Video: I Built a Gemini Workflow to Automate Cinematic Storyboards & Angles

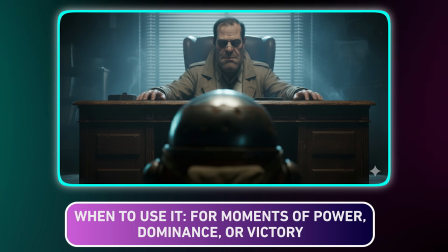Looking up at Sully makes him appear bigger than life, like an immovable wall.
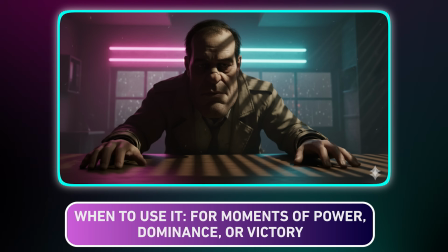It instantly establishes his power over the tiny robot. Next, the high angle.
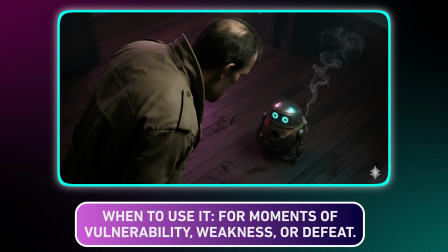Looking down on Scrap emphasizes his isolation. It makes him feel small and vulnerable, forcing the audience to feel sympathy.
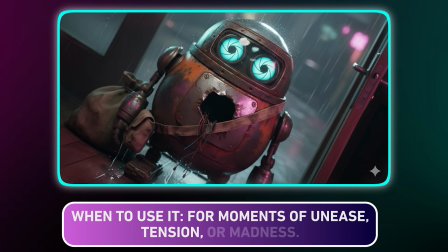Finally, the Dutch angle. Tilting the horizon creates disorientation.
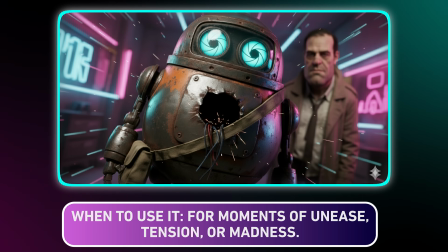It's perfect for the twist when the machine reveals his heart, visually signaling to your brain that something is wrong. Now, there are lots of these angles in cinematography guides. Trying to memorize them is a huge headache.
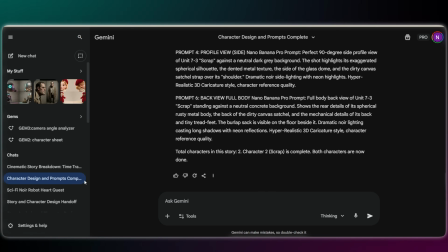This is where Gem 3 comes in. Think of it as your automatic director of photography.
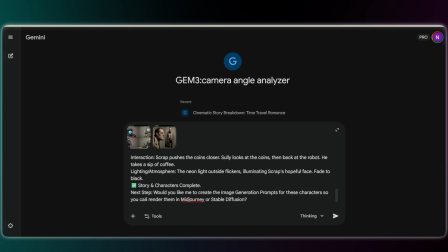You just feed Gem 3 your script and character sheet. It automatically analyzes the emotion of the scene and suggests the best cinematic angle.
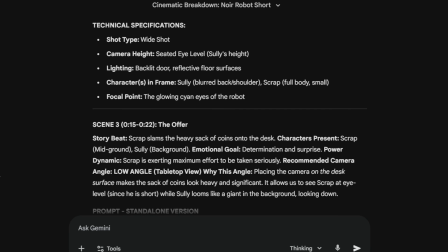Then, it writes the full detailed prompt for you. So you don't have to guess, you just generate.
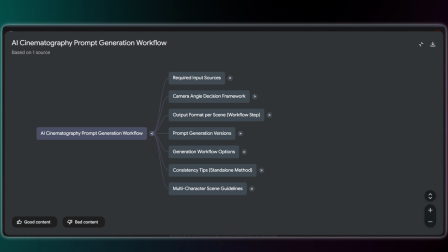Here is the logic inside Gem 3. We feed it the script and references.
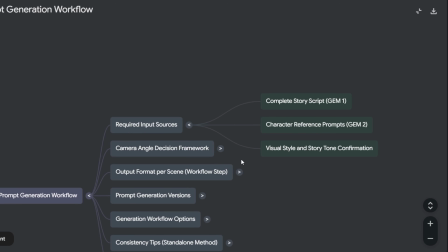And then it hits the decision framework, the AI's brain.
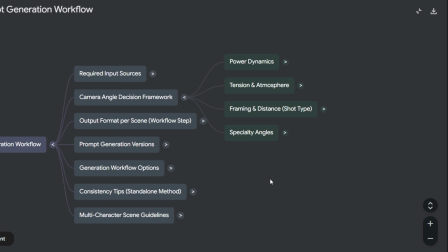It analyzes the emotion to pick the angle, low for power, high for vulnerability, or Dutch for tension.
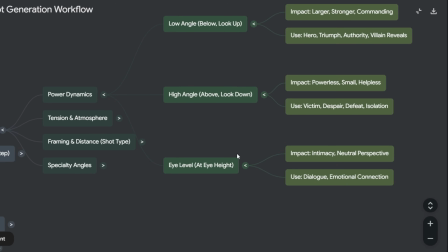I've mapped out all the categories here, but you can easily add your own custom angles too. For example, I included a section for framing.
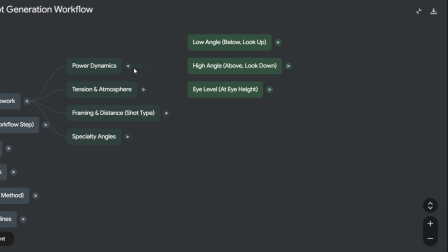Because an extreme wide shot isn't just about the background, it's about showing how small the character feels.
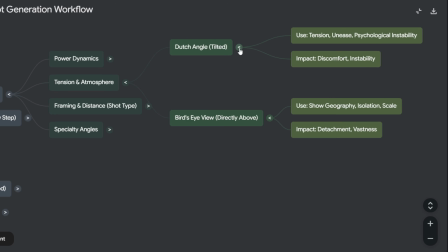And down here we have the specialty shots. This is where you get your over-the-shoulder angles for conversations, or POV shots.
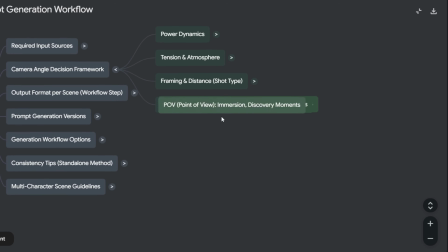Basically, the prompt is just combining all these layers, the angle,
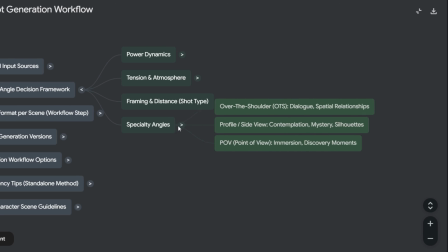the distance, and the focus, so the final image actually makes sense.
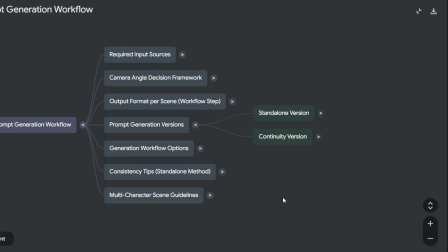Then, it generates two specific prompt types.
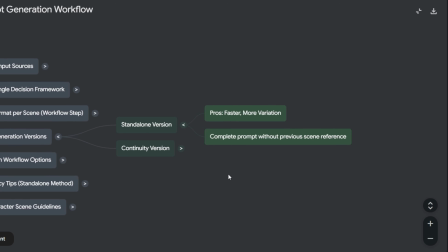You just choose your path, standalone for a fresh shot, or continuity to lock in the style from your previous generation.
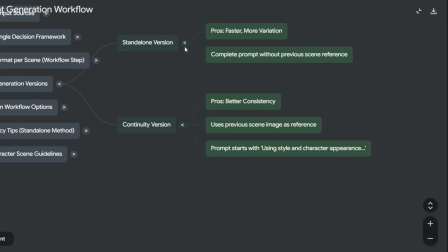Standalone creates a fresh image from scratch. Continuity is smarter.
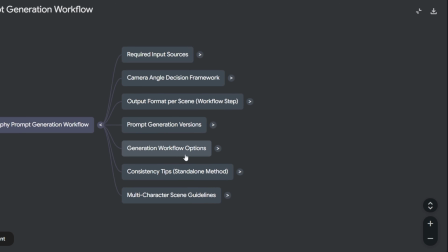It reads your previous generated image first to lock in the lighting and colors.
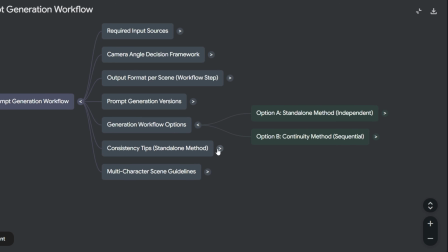This ensures your scene flows naturally.
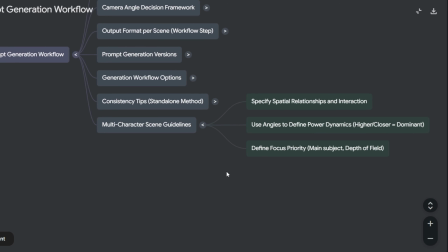Finally, the multi-character guide tells the AI exactly how to position people so they don't merge together, giving you a perfect, ready-to-use output format every time.
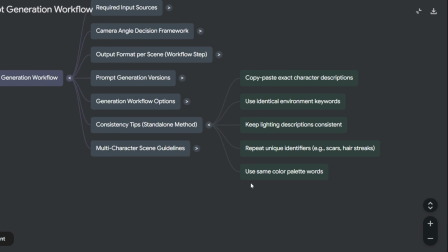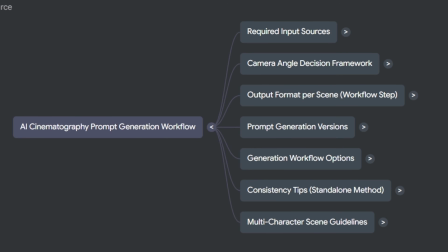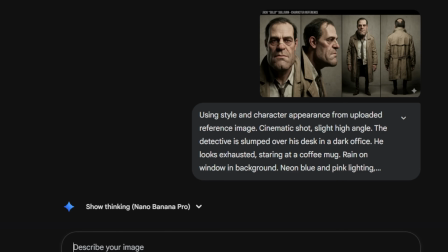From now on, the process is so easy. I just upload the character sheet we made in step 2.
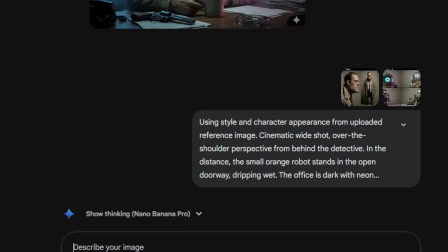Then, I paste the specific scene prompts from step 3 into Nano Banana Pro.
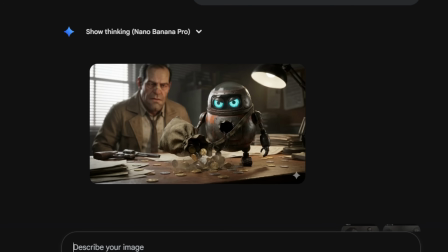And look at this, you can easily see the perfect match. The face, the clothes, the lighting.
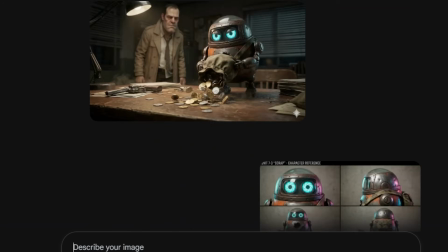It's total consistency across the whole story. That is exactly what I learned.
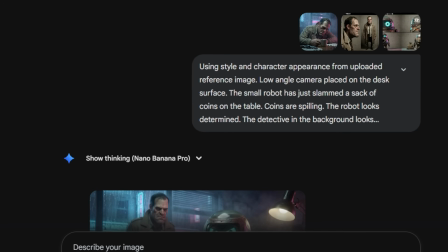I gathered all of this into a prompts guide that you can find right now in the description.
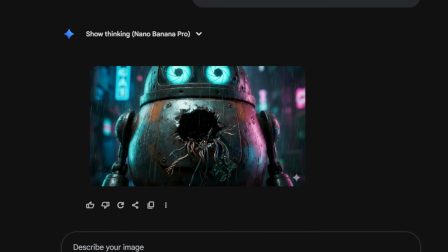If this was helpful, I would be so thankful for a like and a comment. Love you all, and I'll see you in the next one.